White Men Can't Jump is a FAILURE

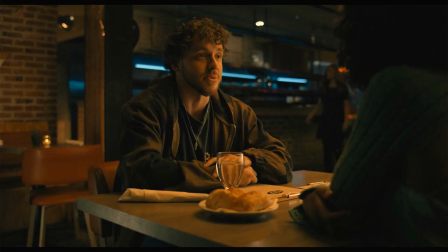[7:41]
There's nothing being developed we get no insight on their relationship the film doesn't seem to give a f**k about challenging their relationship the film
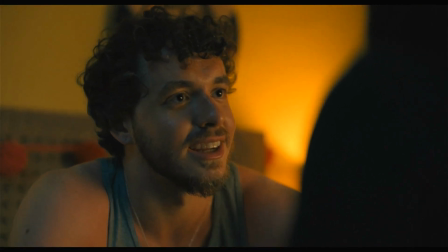[7:49]
doesn't even seem to invest it in who they are as characters it's like let's just get to the next plot point pretty please okay the movie just wants us
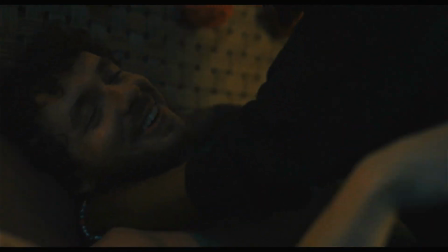[7:56]
to know how much they love each other and that's nice and all but there's
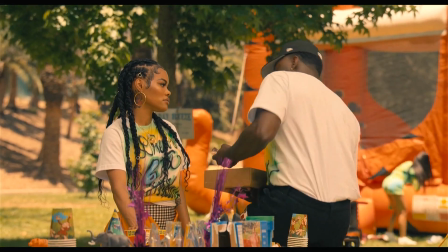[8:01]
nothing there this goes for kamal and imani also their relationship feels very
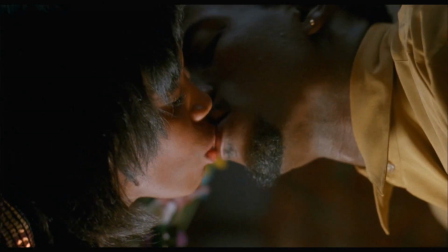[8:05]
generic and one dimensional while sydney and ronda's relationship did not i like on the original they communicate that the relationship may seem better than Billy and
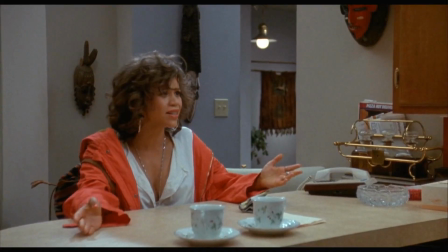[8:14]
Gloria's, but throughout the course of the film we learn that they're struggling just as equally, but in their own way.
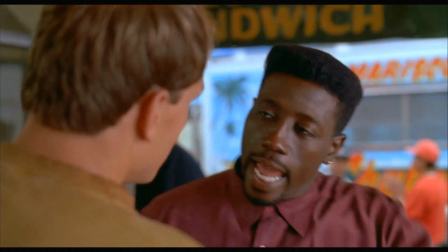[8:20]
The film communicates that the contrast between two couples also has its comparisons, and both main characters want to have the best lives for themselves and for those they care about.
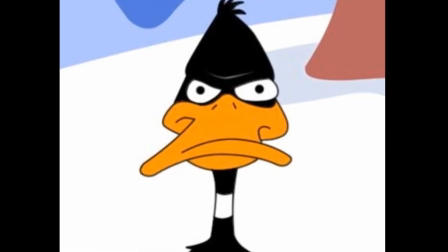[8:29]
The remake really chooses to just go the generic route,
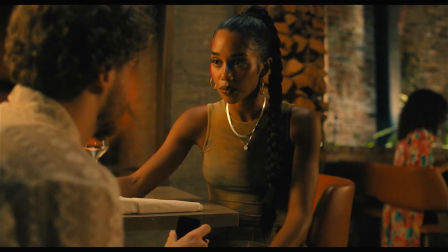[8:32]
like giving Jeremy a happily ever after ending with him marrying his girlfriend without him learning anything or growing from any of these experiences.
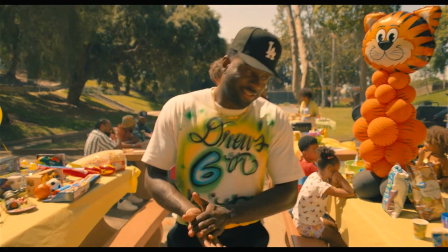[8:39]
So pretty much he gets exactly what he wants another huge glaring problem with this movie is that the struggles of these characters never feels like it shapes or develops
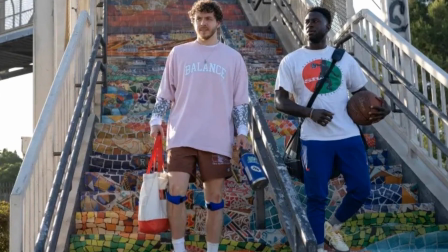[8:48]
them unlike in the original obviously the conflicts the characters face in the remake are just personal goals that they want to achieve jeremy wants
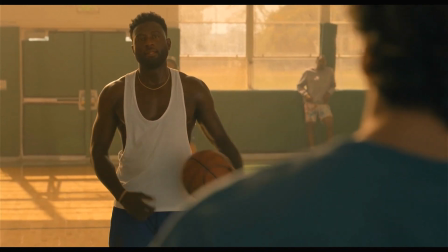[8:56]
his knees fixed like i said before and kamal wants to be famous again or something i don't remember jeremy is selling cleansing products but for
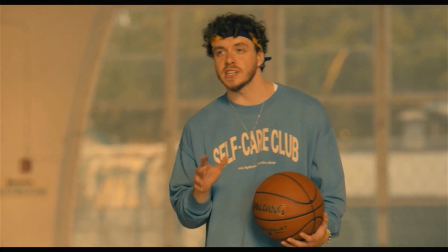[9:03]
some reason that plot point is so passive that it never has an impact on the main narrative i'd also like to add how terrible the knee sound effects
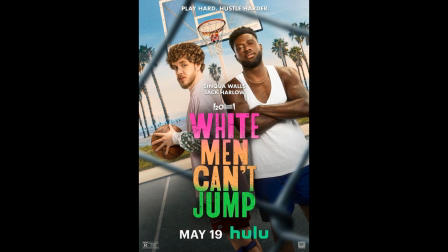[9:10]
were when his knee cracks.
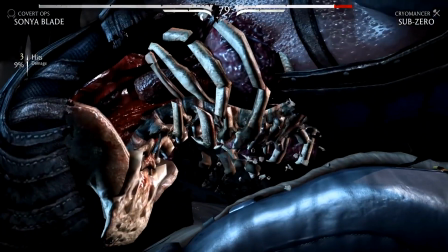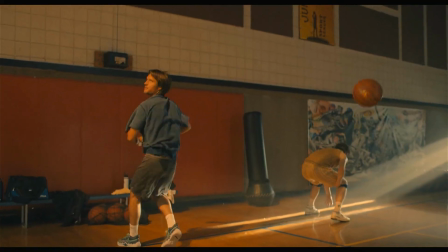[9:17]
It's this annoying loud obvious sound effect that reminds you that this is a movie that doesn't feel like a natural real world sound. So the audience doesn't really get to feel the impact of the sound through more natural sounding effects.
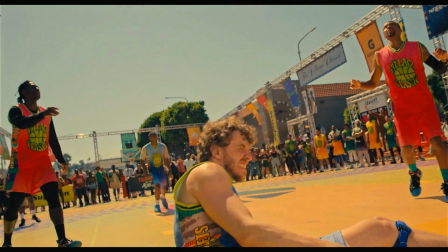[9:29]
It was loud so that we could sympathize incredibly hard with Jeremy and be constantly reminded of his personal conflict of his knees.
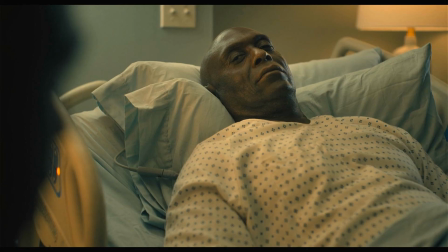[9:37]
Like good directing dude. Kamal's father dies at some point but but it's very sappy, expected, and very cliched.
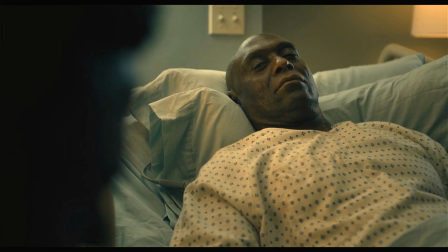[9:44]
His father tells him sad scene dialogue stuff that just reinforces that this movie is going exactly where you know it's gonna go.
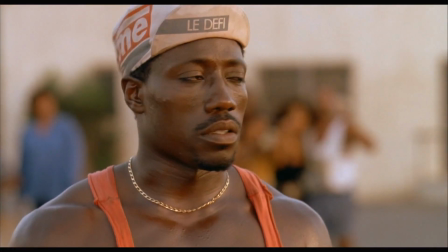[9:51]
Like I said, I thought that Simcoe Walls was trying, but what separates Wesley Snipes from Walls is that Snipes adds so much energy and charisma to his role.
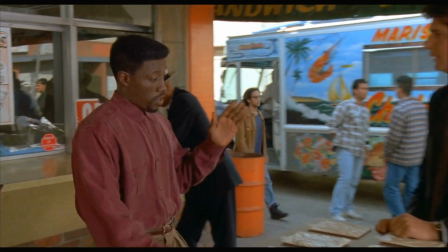[10:00]
His character was arrogant and cocky, but it was the high that he's struggling through his own economic position.
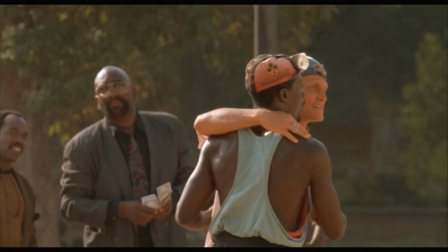[10:05]
And what was revealed was that he was a good friend that was loyal to Billy regardless. And Snipes was incredibly hilarious throughout the film.
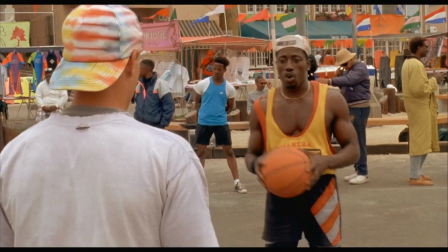[10:13] Okay, chump. Hey, look, the sun even shines on a dog's ass some days. Anybody can win the lottery.
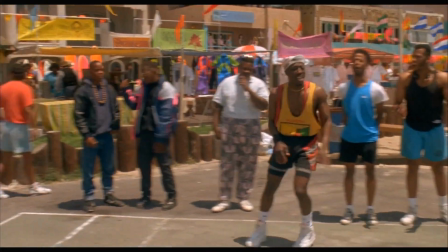[10:19] Oh, that shit went out like a scut missile. Oh, it hurts.
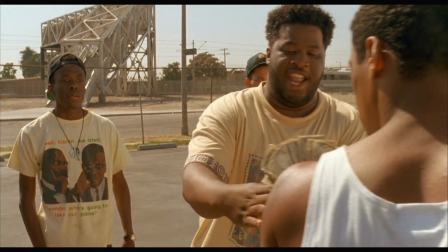[10:23] Oh, it hurts. It hurts so bad. I'll hold it. I ain't going nowhere. He ain't going nowhere, baby.
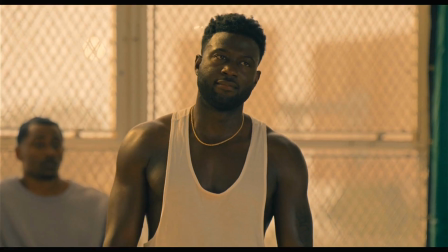[10:29] The bakery ain't open yet. Let's go.
He felt like a freaking person. While Kamal is just this stoic, moody, pissy character.
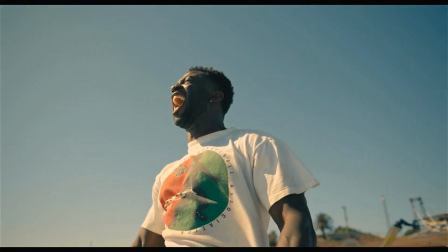[10:37]
I would have preferred him to be cocky and arrogant and hilarious to hide his insecurities and then his insecurities over time envelop and give him depth.
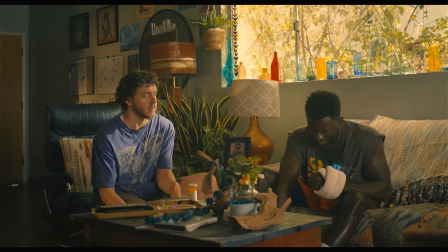[10:45]
But no, he's just a one-note static, boring, angry character. The chemistry between Jack Harlow and Sequel Walls was very artificial all the way through.
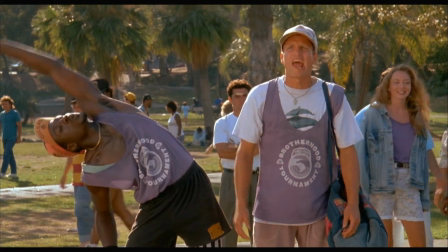[10:54]
Unlike in the original where their friendship was put through the test due to the circumstances of their life.
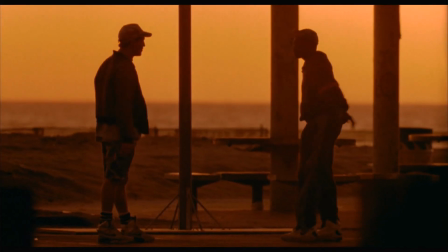[10:59]
Sometimes they turn on each other, other times they work together. And by the end, their friendship is solidified because they lost something but also gained something.
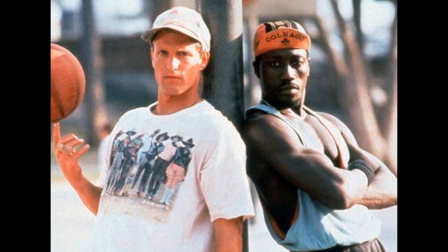[11:07]
Sidney's house was robbed. Gloria left Billy. But what they gained was a stronger understanding and friendship from each other.
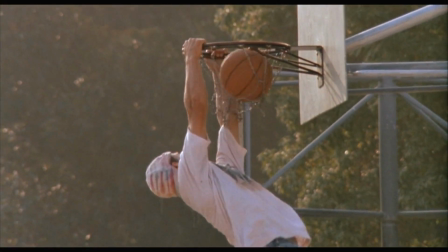[11:14]
And that's why I love the ending basketball scene so much in this movie. Everything was building up to this moment.
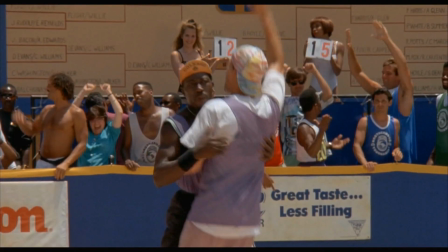[11:18]
And I really appreciate how them winning the tournament wasn't actually a resolving factor for their problems being solved.
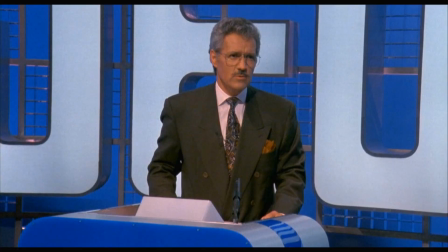[11:24]
But helping Gloria achieve her dreams of being on Jeopardy, now that was different.